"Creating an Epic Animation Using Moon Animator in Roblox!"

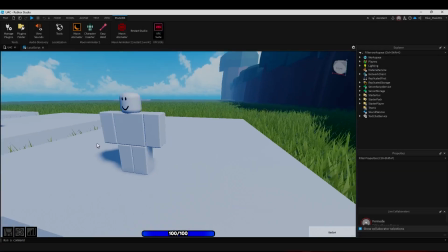What's up everyone, it's your boy DevQuest and today I'm gonna teach you how to create an epic animation using Moon Animator in Roblox.
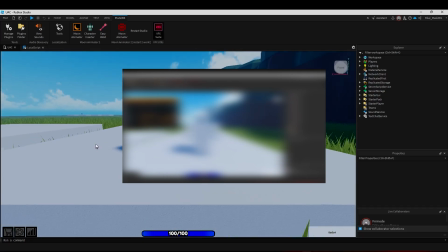But before we start, the other owner of the server has a message which he wants to share with you.
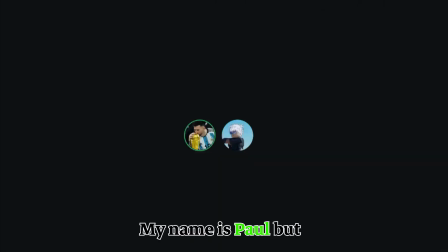Hello everyone, my name is Paul, but some of you might know me as Bombaclat. I just want to inform everybody that we made the mistake of posting the Moon Animator on the server to everyone. As more than 20 people joined just so they can take the plugin, there will be consequences for this, as in the future there will be other giveaways.
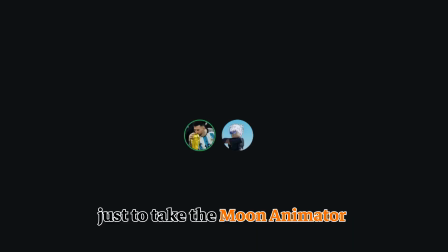Everyone who joined the server just to take the Moon Animator will be IP banned and won't be able to rejoin. Thank you everyone, and I'm truly sorry for the inconvenience.
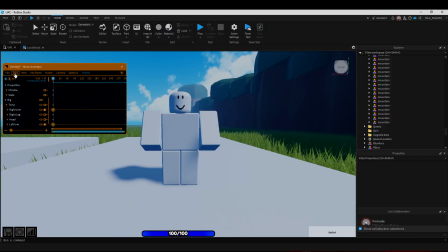So what I'm going to teach you is how to create a little cutscene where you get a power and your character levitates and comes back down looking really strong.
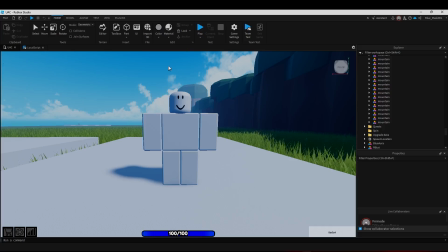For starters, you want to turn on your plugin by clicking on Moon Animator, which can be found in plugins.
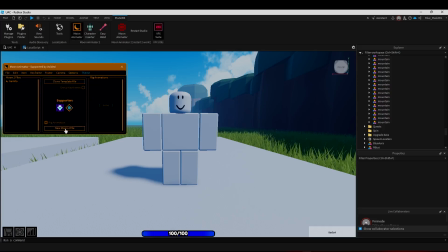Next you want to import an R6 or R15 character from the toolbox. I will do an R6 tutorial, but it is basically the same for both. Now you want to click on create a new Moon file, click on plus and then click on your character model to import it.
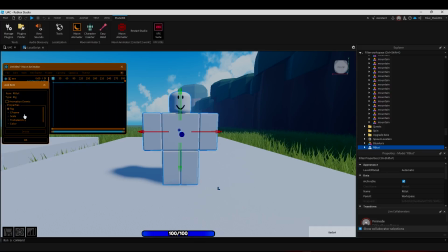Once this is done, this is up to you, but for this I will only select C-frame, rig and scale. Next, as I said, since we will be using the camera, you want to click on the camera button and then add. So now I believe we can start to work on the animation, and also if you want this plugin for free, you can find it in my Discord server,
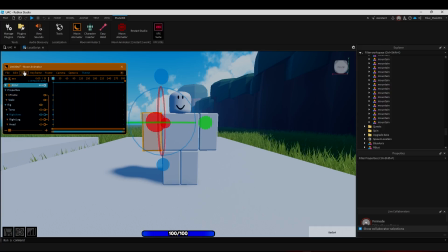which you can join using the link in the description. Next we will set the priority to action because this will make our animation smoother instantly, and then we will be rotating the arms. Because we want this to look as smooth as possible, we need to know the proximal rotations for both of them so that both arms will look as similar as possible.
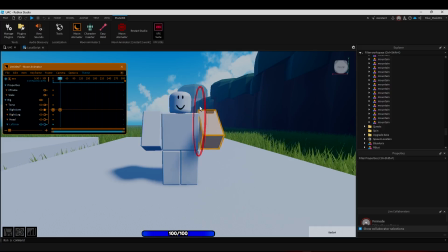This is strictly up to you, but one key advice when animating is to go with the flow. You know, play with this until you get your result. The timing also matters, but as I said, it depends on you and how quick you want your animation to play. With this setup, I will now position the camera again just by clicking so that we can start its movement.
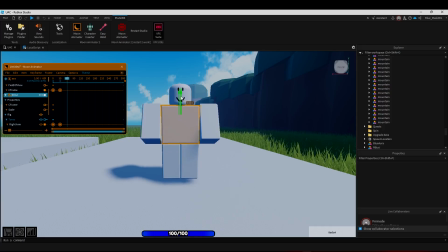Next, move the keyframe to 60 and levitate every 30 milliseconds by a bit until we get to a reasonable height. I think this should do it. Now we want to reposition the camera in front of the player.
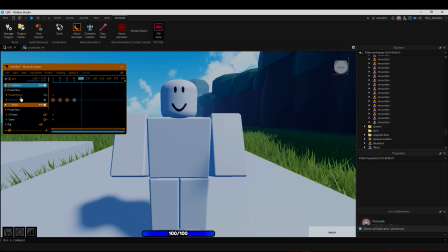Next we want to change the camera so that it's placed right in front of the arms to create a smooth shift for when the character crosses both arms. With this done, we can now move and rotate the arms. As I have said previously, if you want a smooth animation,
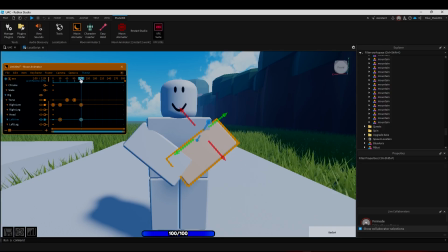ensure that both of your parts that perform the same action rotate similarly and move similarly. With this done,
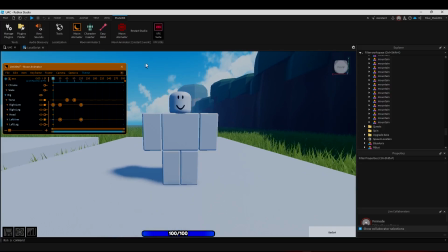we now want to create the end of the animation by making the arms expand sideways so we can next zoom out to create that pushing effect which we are trying to make.
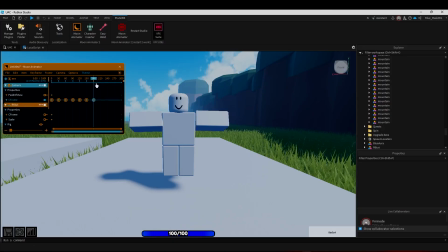Now we need to zoom the camera out twice to make it smoother and to not make it look slow. With this done, we can let our character come back down, but before we get there, we need to bend both arms and one leg as he is preparing to go back down, you know, just to add a little more effect to it.
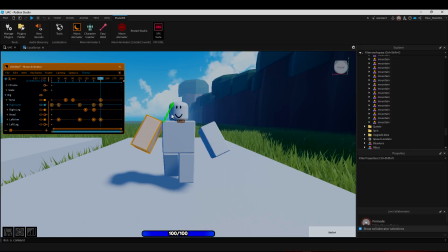Starting off with the arms, we again make sure to keep the same angles when rotating, and when bending the leg,
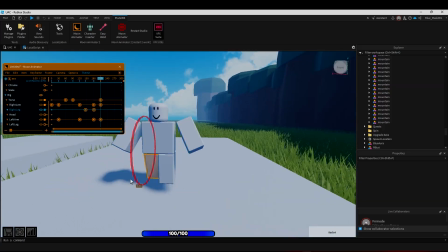we need to create a keyframe on the leg so that we have its starting position from here rather than the beginning,
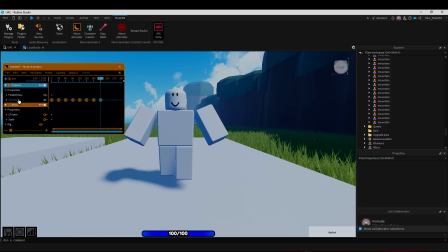because otherwise he will bend his leg across the whole animation, and we don't want that. Now we can slowly move the character down, and next we can move the camera down too. However, we are not done because we want to make the animation much smoother.
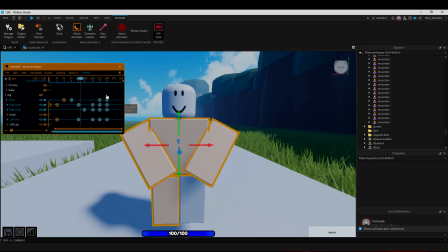I've readjusted the timing of the animation, and next we need to add more emotion.
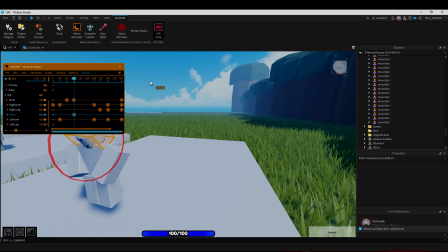I believe that moving the head will really give a much better user experience, so I've rotated it in different situations.
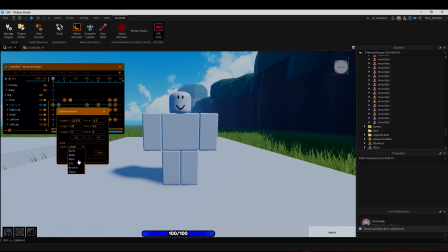And one more thing which is really effective is that you can change the way something rotates.